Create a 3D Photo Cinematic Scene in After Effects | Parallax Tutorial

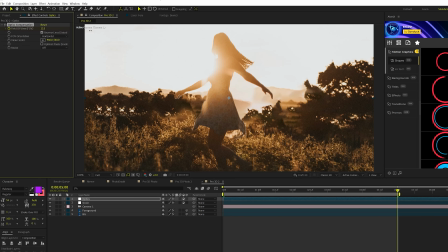8:15 Come here to the end of the animation, and we'll go ahead and increase this up to like 50 to 60. Don't go over the top, but this will kind of help warp into this shot a little bit.
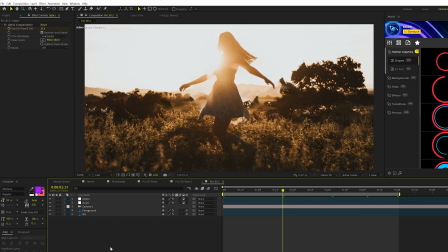8:25 It's gonna be very subtle, but it helps. Then let's create one more adjustment layer.
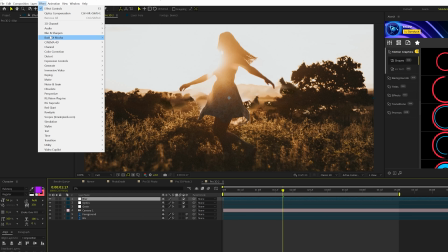8:30 Call it Blur, and we'll go to Effect, Blur Sharpen, and we'll grab Camera Lens Blur.
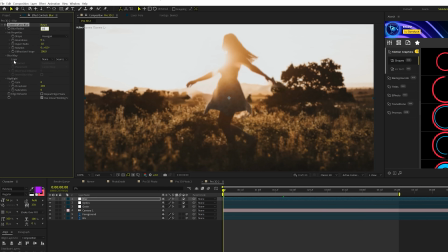8:35 Go to the beginning of the timeline, set the blur radius to 10, add a keyframe for it, of course, and check on Repeat Edge Pixels.
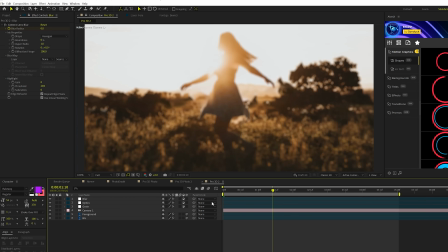8:42 Go to like a second and a half and set the blur radius to 0, so we'll have an out of focus look, and then it will, you know, focus out. Come here to maybe like, I don't know, 2.5 seconds somewhere in your animation. Grab our layer, hit U to bring up those keyframes like that.
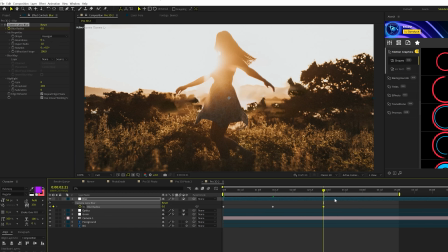8:57 Add a keyframe, move forward. And we'll just set the blur radius up to like maybe 20, and then, you know, move forward by a little bit more and set it back down to 0. So kind of be like the camera went out of focus for a split second. A really cool effect. And select all keyframes, hit F9 to make them easy keyframes.
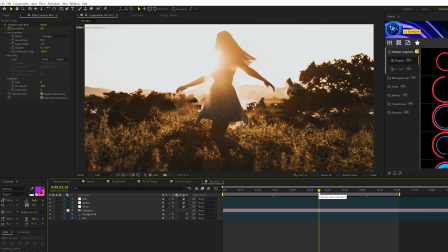9:15 Now I want to add just a little bit of camera shake to this to, you know, make it even more realistic. Like I said, take or leave some of these. These are just tips. Go to layer, new null object. We'll grab our camera layer, parent it to the null. We'll make it a 3D null object by clicking that 3D icon.
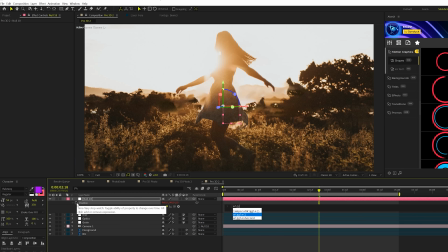9:33 Hit P on keyboard for position. All click the stopwatch and type in wiggle. Open parenthesis 0.8, comma, you know, we'll do like 30. All right.
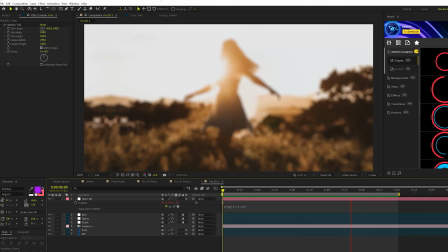9:42 So now with our creative effects applied, it's gonna help really sell this into something that's a little bit more, I guess, realistic. Now we still have some other tips that we can add to this to really take this next level. So we have some atmospherical effects along with some extra motion blur ideas.
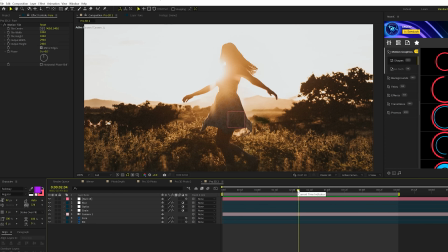10:00 So let's go ahead and talk about the atmospherical effects before we get in the motion blur. So for this scene in particular, we have a source here, the sun, that should be flickering and animating. So be thinking about objects in your photo that you can animate that would seem seamless, right?
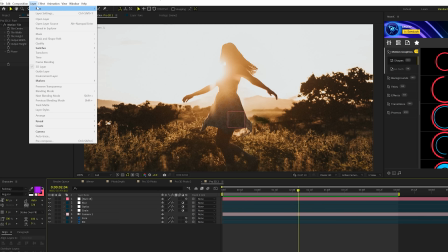10:16 So what we're gonna do is go to layer, new solid, we'll call it flare.
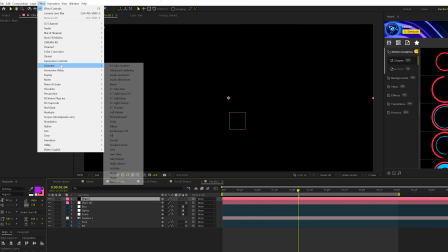10:20 So what we can do is identify a light source, go to effect, generate lens flare, and we'll toggle switching modes,
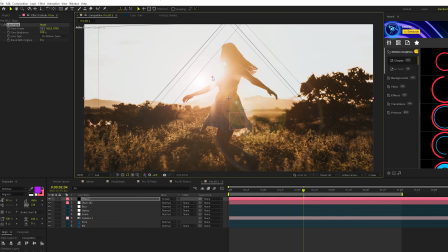10:27 set the blend mode to screen, and we'll just move our lens flare where the sun actually is and make sure that this is a 3D layer,
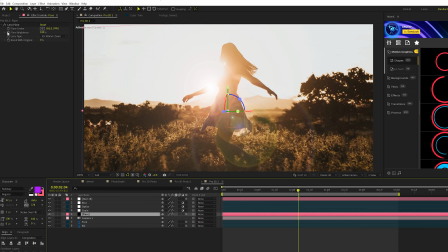10:33 and we'll just put it underneath our creative effects. Come here to flare brightness, we'll just do a wiggle, open parenthesis, you know,
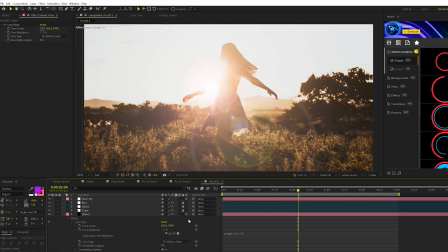10:41 2,50, close parenthesis, like that, and this will move with our scene and also flicker.
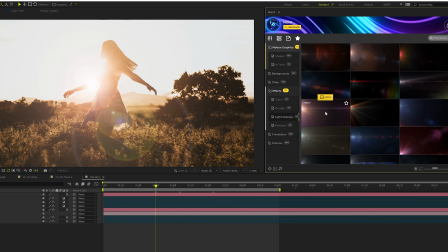10:47 And specifically from our motion graphics professionals pack, we have some lens flares in here, light leaks,
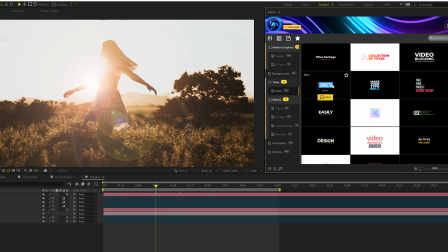10:53 and even particles that you can use, and along with 1,000 other templates in this pack that you can use to help you on any project that you're working on,
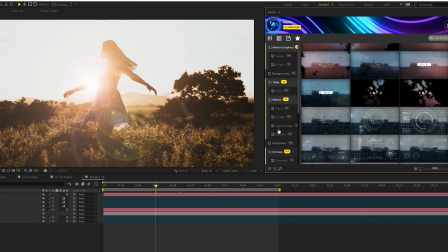11:01 including really cool promo videos and things like that. But from this pack, I'm gonna go ahead and add some elements.
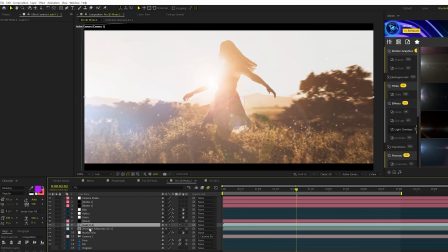11:06 I will give you these elements that I'm using for absolutely free. It's gonna be a light leak and particles.
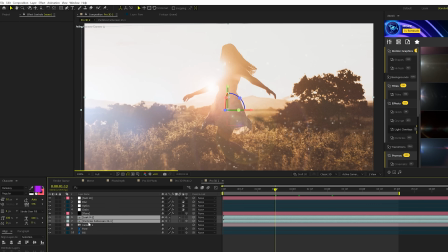11:10 So be thinking about some third-party elements that you can, you know, use as atmospherical effects inside your scene.
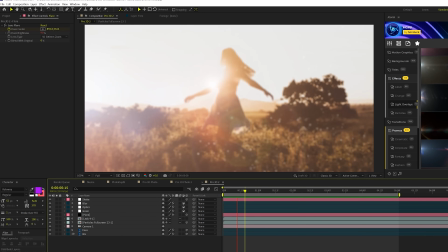11:17 So now with these extra atmospherical effects here, it does add increased movement to our scene.
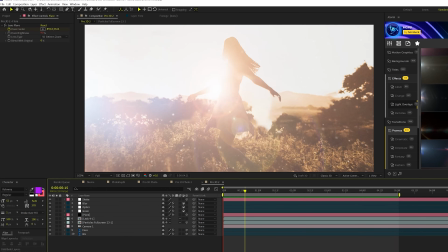11:22 However, my biggest problem that I have is the motion blur.
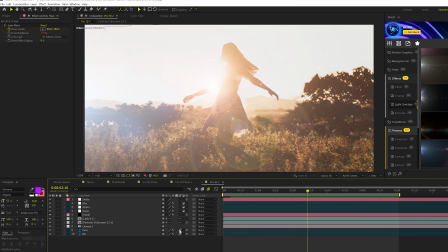11:26 And I want to say that the basic motion blur that you should have on is not enough for my taste. I really want to sell the movement. So what I'm going to do is create another adjustment layer,
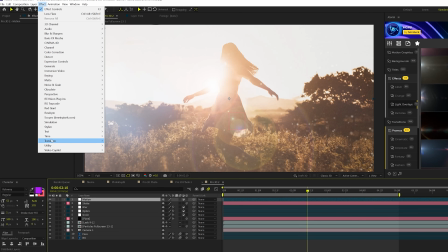11:38 and we're going to go to effect, time, and we're going to grab CC force motion blur.
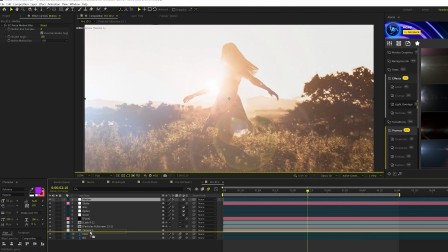11:44 Bring this layer just above your photo contents, and just keep in mind that this effect is going to crush the soul of your computer. I mean, it increases the export time exponentially, but it's well worth it. And come here to shutter angle.
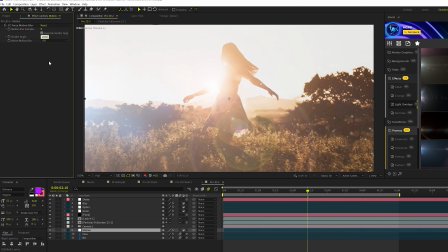12:00 We'll set this up to 2000. Now, for your photo and your speed of your movement, just keep in mind that this is a really high setting. So if you have a slow image like mine, 2000 probably will work. If you have a fast moving image, maybe 180 to 500 is gonna work.
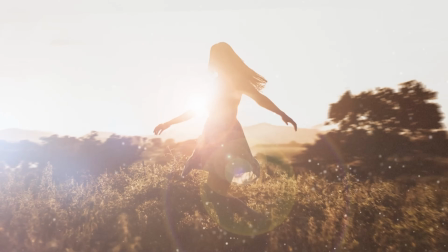12:17 This is really where you can increase the motion blur. And now for CC force motion blur applied, here's what we have.